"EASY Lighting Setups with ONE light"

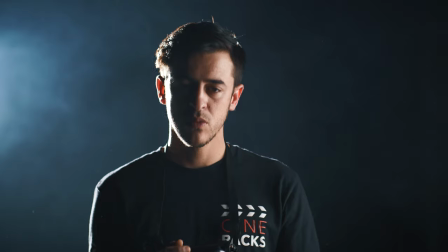[0:00]
What's up guys, Tyler Casey here, and today I'm gonna walk you through these lighting setups that I did with just one light. I remember starting out and you can only afford one light and maybe one attachment and you're kind of limited. I'm gonna show you guys how you can use one light and get some really nice setup. The light I used in this video, I actually borrowed one of my friends, Godox 150 Watt.
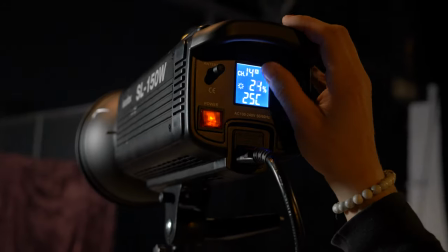[0:20]
This light is crazy bright for the price and it's perfect on a budget.
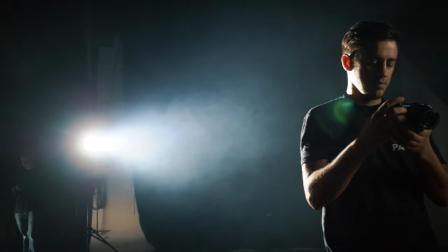[0:24]
I had the Godox in the back, I had the Fresnel 2X by Aperture on it, and I had that spotted in on my subject.
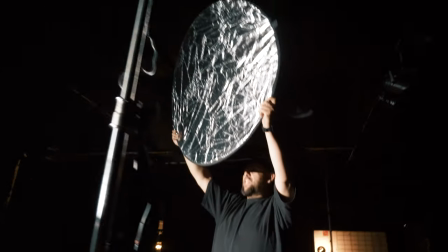[0:31]
So I put some haze in the background to create a better background, and what I did is I had someone bounce some light with a simple cheap $20 light bounce.
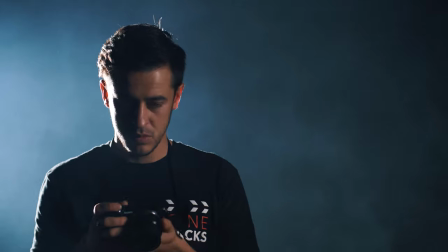[0:39]
You could even use poster board, doesn't matter, and I had them fill in the face because the light's coming from behind,
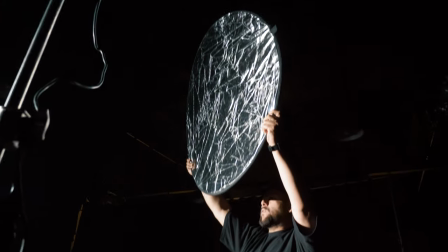[0:46]
and then so I'm catching some of that light back on the face with the bounce. This is important so you can actually see the artist's face, you can get a little bit of detail.
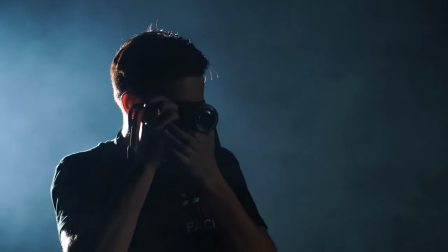[0:54]
And the nice thing about this is you have a hard backlight, but you have soft light bouncing back onto the face. So we actually use both sides of the bounce. We use the silver side, which is a little bit harder, but a lot brighter.
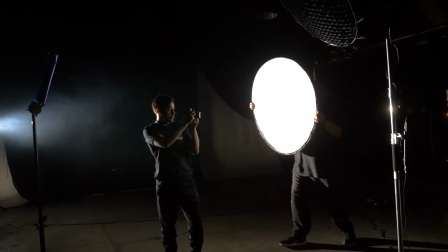[1:05]
And then I use the white side, which is just a really nice soft light. We actually had to walk that one in quite a lot closer, but it definitely looks good.
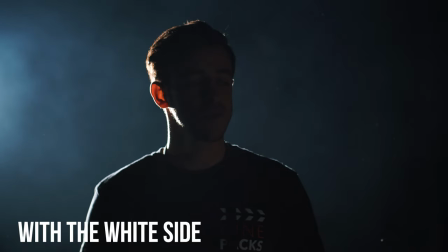[1:13]
Let me know which one you guys like more down below. I definitely like the white side because it's nice and soft compared to the silver where it's a little bit harsher and punchier. This could be a really solid music video performance. This is just one light. You can use this with any other light. You can use it with a Fresnel light. Super simple, one light setup. I'm gonna move on to the next one.
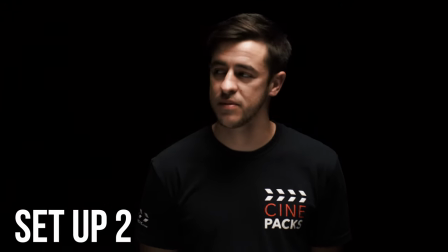[1:31]
The second one, we actually put the light on a C-stand and then we boomed it up over our talent. Make sure you have a lot of sandbags when you do this because you don't want your light tipping over and falling on your talent.
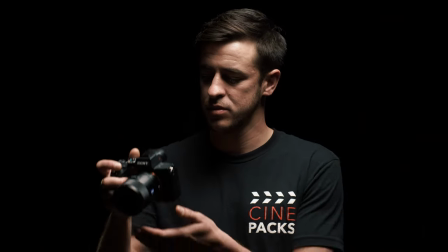[1:41]
This looks cool and dramatic right from the start, but what we did is we bounced some light up above to fill in those shadows because it kind of looks like noon.
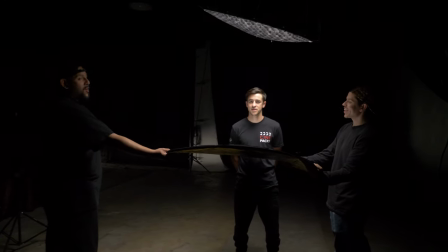[1:50]
This is cool if you want something dramatic, but I wanted something a little bit more pleasing to the eye, so we bounced some light up from above.
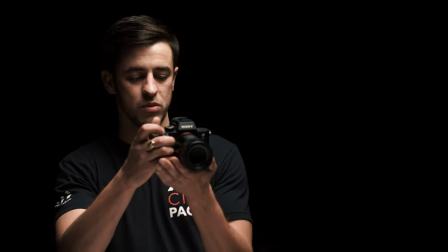[1:57]
And you can definitely see that looks really solid. It still looks cool without the bounce. Let me know which one you guys like more.
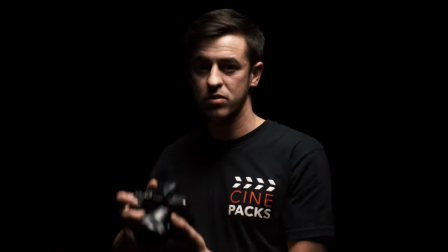[2:03]
I was really liking this setup. It's definitely dramatic. It could be a music video performance, maybe a dramatic interview. Godox above with the Mark II dome. So the Aperture products work on the Godox. So they use Bowens mount attachments. So you can use the softboxes, Fresnels, any attachment you get will work on either or light. I think they're perfect for beginners and they're a great alternative to the Aperture 120Ds just because they're so cheap and they use the same mount.
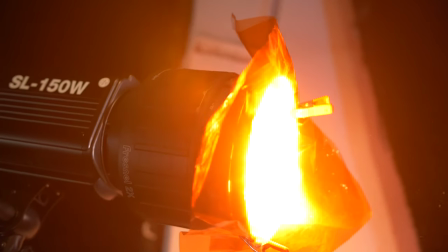[2:29]
So you can use all the attachments that you buy for these lights on the Aperture lights. So if you ever end up buying Aperture lights in the future, you can use the same attachments. I'm gonna link them down below and some of the accessories I use today. Let me know what you guys think about these setups and if you plan on using them.
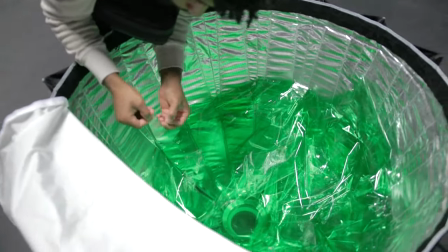[2:44]
Also, make sure to go check out the collab I did with YC. There's a bunch of colored lighting setups there for music videos.
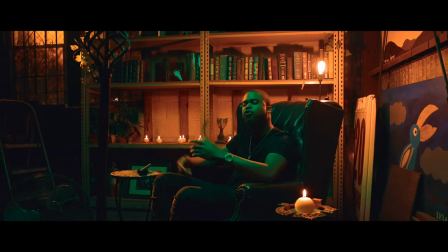[2:51]
Super fire video. I have one of my setups in there as well. Definitely a really cool video. Make sure to go check that out. I have all the lights that I use linked down below. Shout out to everyone who came out and helped with these lighting setup videos. Couldn't have done it without you guys. I appreciate you guys watching. I will catch you guys next time. Make sure to subscribe if you're new to my channel and you came from YC's channel. I'm Tyler Casey. I'll catch you guys next time. Thanks for watching.